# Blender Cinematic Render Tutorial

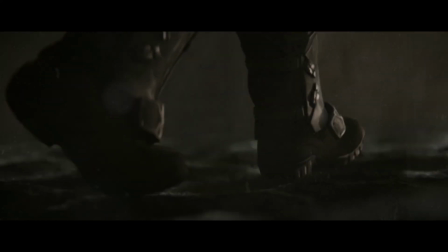Do you want to get a cinematic camera look like this one inside of Blender?
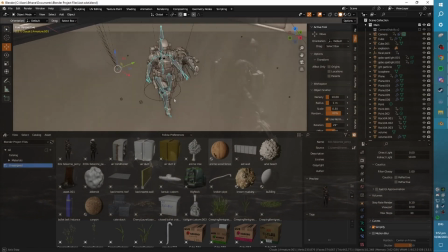In this video I'll show you all of the settings, all of the methods that I used to achieve that look and so hopefully you'll be able to replicate that too if you want to.
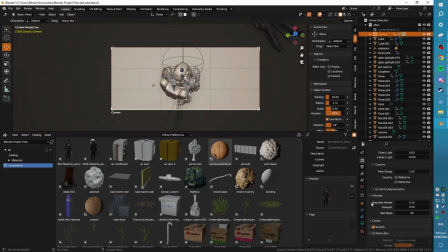Alright, let's start with settings because that's an easy thing to go over. So my camera object here.
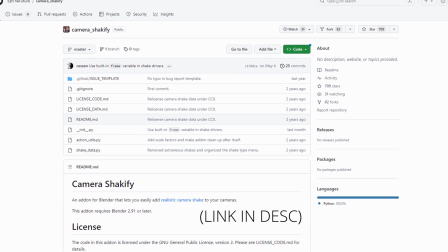I'm using Ian Hubert's free Shakeify add-on which adds a very nice dynamic camera shake.
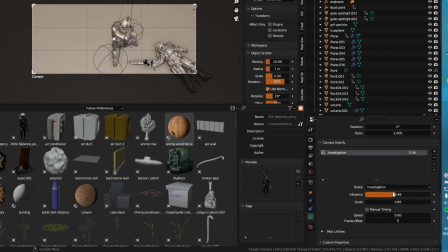So I've got that applied with these settings of influence and scale and speed.
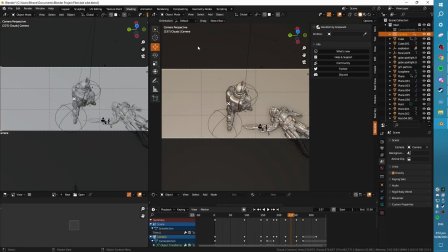The main important things are my focal length is animated throughout the short Which means that I change it dynamically and you'll want to do this.
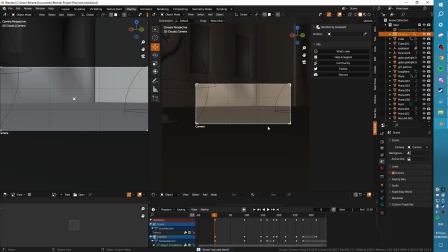I'll put up a clip right now Where William Fortier showcases what focal length does
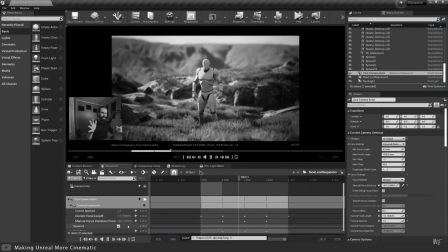Essentially it does something different from when you just move your camera closer or further the background gets compressed Or
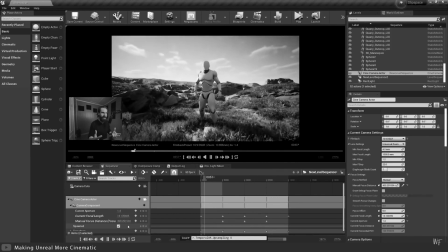spread out depending on how zoomed in you are with your focal length going long Really compresses that background.
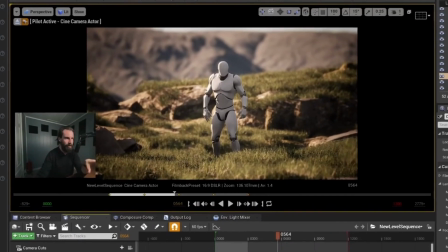It really accentuates your depth of field It gives you a very different look like pay attention to the foreground here foreground and the mid ground You know how out of focus those are with all that depth of field,
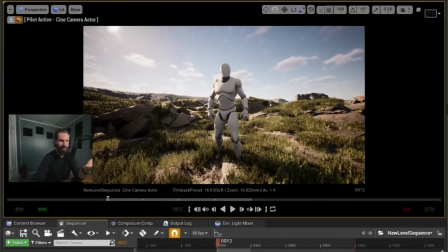but here The foreground is not there's no depth of field at all Consider changing this around as you go because
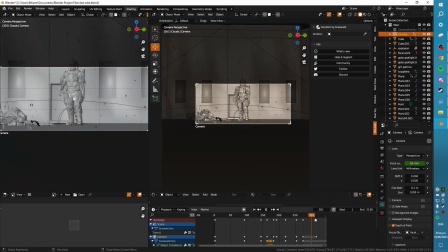it will make a pretty big difference to how stuff looks I don't change it way too much throughout this short,
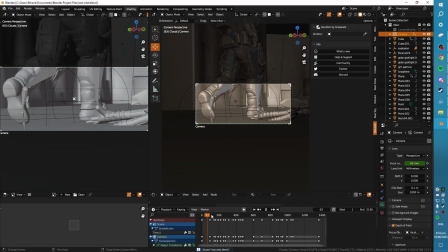but I have a baseline of 85 millimeters Sometimes we zoom out a little bit Sometimes
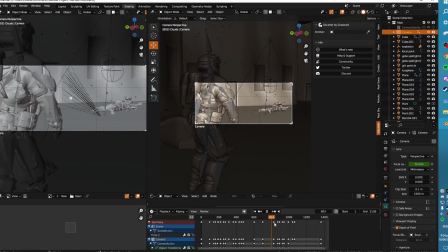we zoom in a little bit more when we're trying to achieve something like the dolly zoom
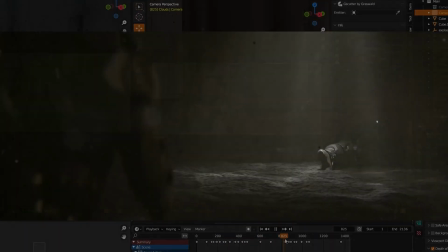Then what we do there is that we simultaneously zoom in the focal length while moving our camera away from the subject
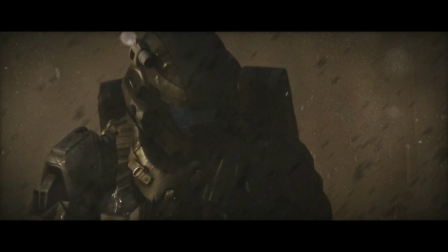and keeping a similar framing and as you can see here the background basically just gets crushed in behind the character it creates a
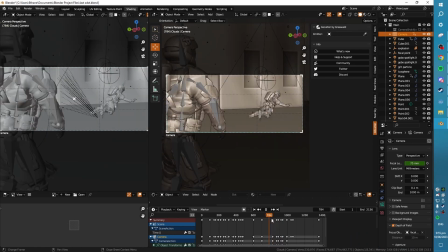sense of the world kind of coming down around them or like closing in on them and you can achieve the opposite where the world like opens out if you do
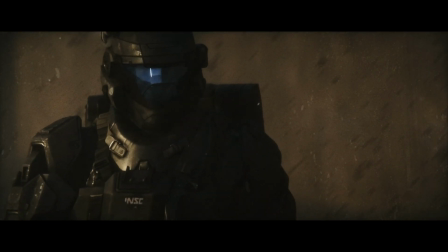the opposite thing of moving the camera closer and zooming out your focal length and mainly keeping it as a high number because cinema usually going
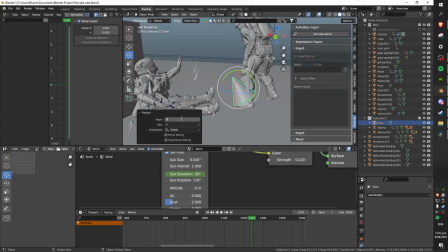for like high numbers at least like 85 millimeter focal lengths but yeah you'll want to dynamically change that around to fit the scene that you're going for and
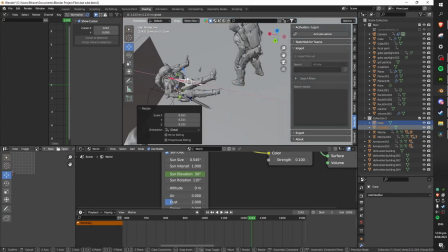like from shot to shot feel free to zoom around your focal length it's a lot more interesting than just moving your camera closer or further away it adds this feel like
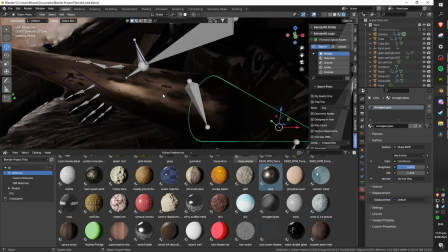somebody's manually zooming a camera in and out so it's very nice this depth of field is a very important setting so firstly
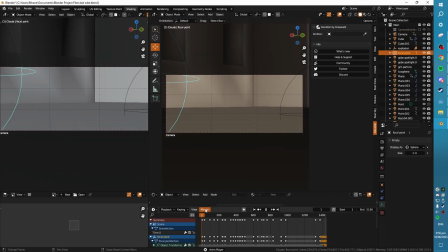i've got my focus object set on an empty if we just let this play a little bit you can see that this empty i have keyframed and animated to
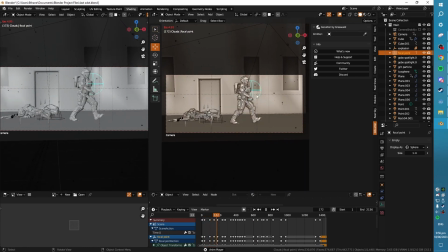follow with wherever i want my focus to be so basically the camera is always focused on wherever the empty is in the scene which
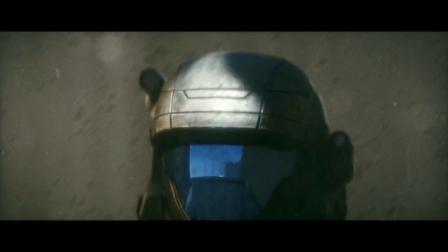is really useful because um you can't change the focus object dynamically this allows to have very dynamic um depth of field where we can just seamlessly
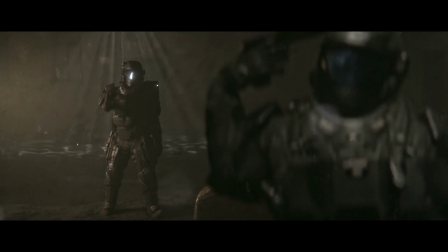shift around what we're focused on um which is very nice because like if i have a shot where i want this guy blurred out and then this
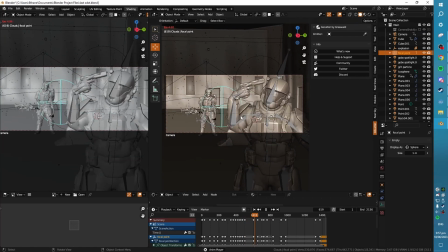guy this guy in focus we can do that and then if i want to do the opposite we just shift that back over there and now this guy's
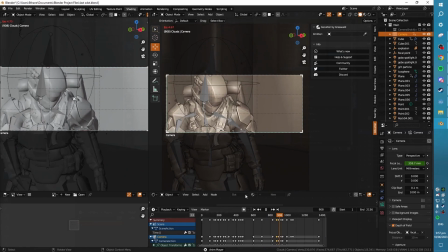blurred out and that guy's in focus um so i'd highly recommend that that's a really really good workflow and if you want to you can
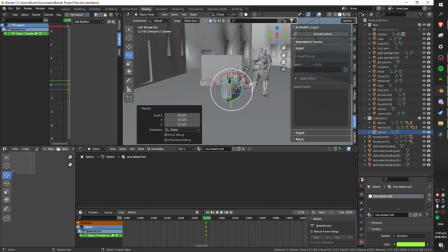set up a track to constraint in the um constraints tab and you can make it so that the camera also moves to look at
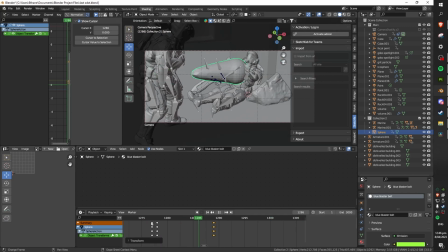where the empty object is where the focal point is but i don't always like it to be in center frame so that's why i turned it up for this
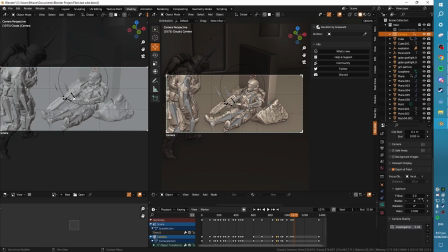project if stops we've got that at two we've got very very um high amount of depth of field just um because there's a lot of
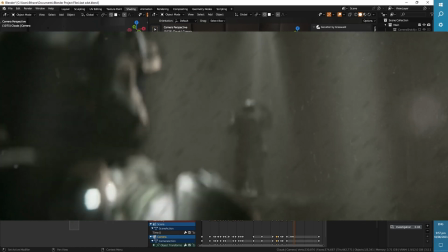um lower quality assets in the scene which i'm just kind of masking out and it's just allowing for very intense and filmic looking blur which honestly is like
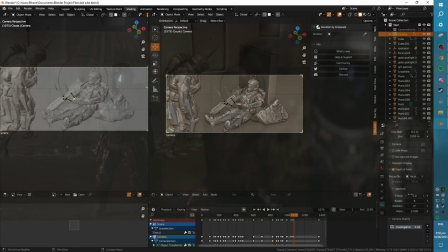kind of a cheap but cool way to get um very very visceral looking focus so you can really see what's in focus in the camera and it showcases
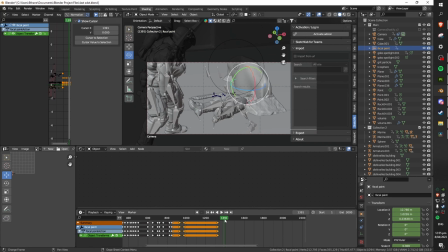my dynamic empty object moving around a lot better than if it was just um quite linear focus and it just like directs the audience's eyes
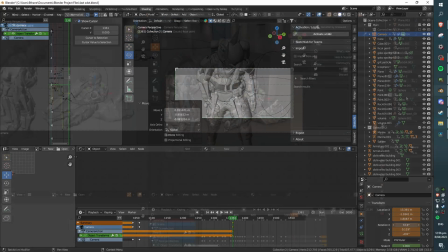to like look at certain things um so it's a very useful thing in cinema we've got blades at eight and basically what this is going
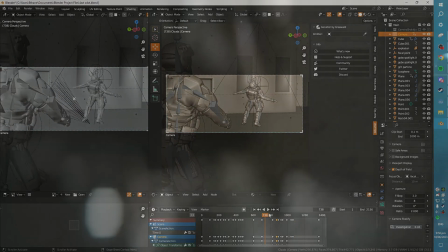to do is it's going to give us octagonal bokeh um bunch of little fairy lights so um Usually this is at zero which means that we'll just get
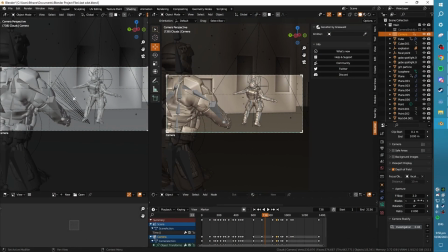um circular Bokeh, um, but yeah, we want octagonal which looks like close to circular But it's a bit more realistic as to what you might actually see
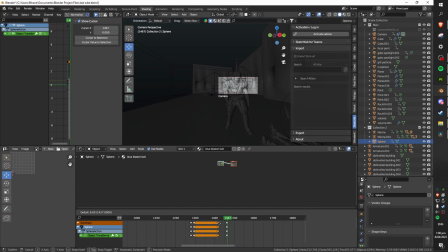Rotation I have not messed with that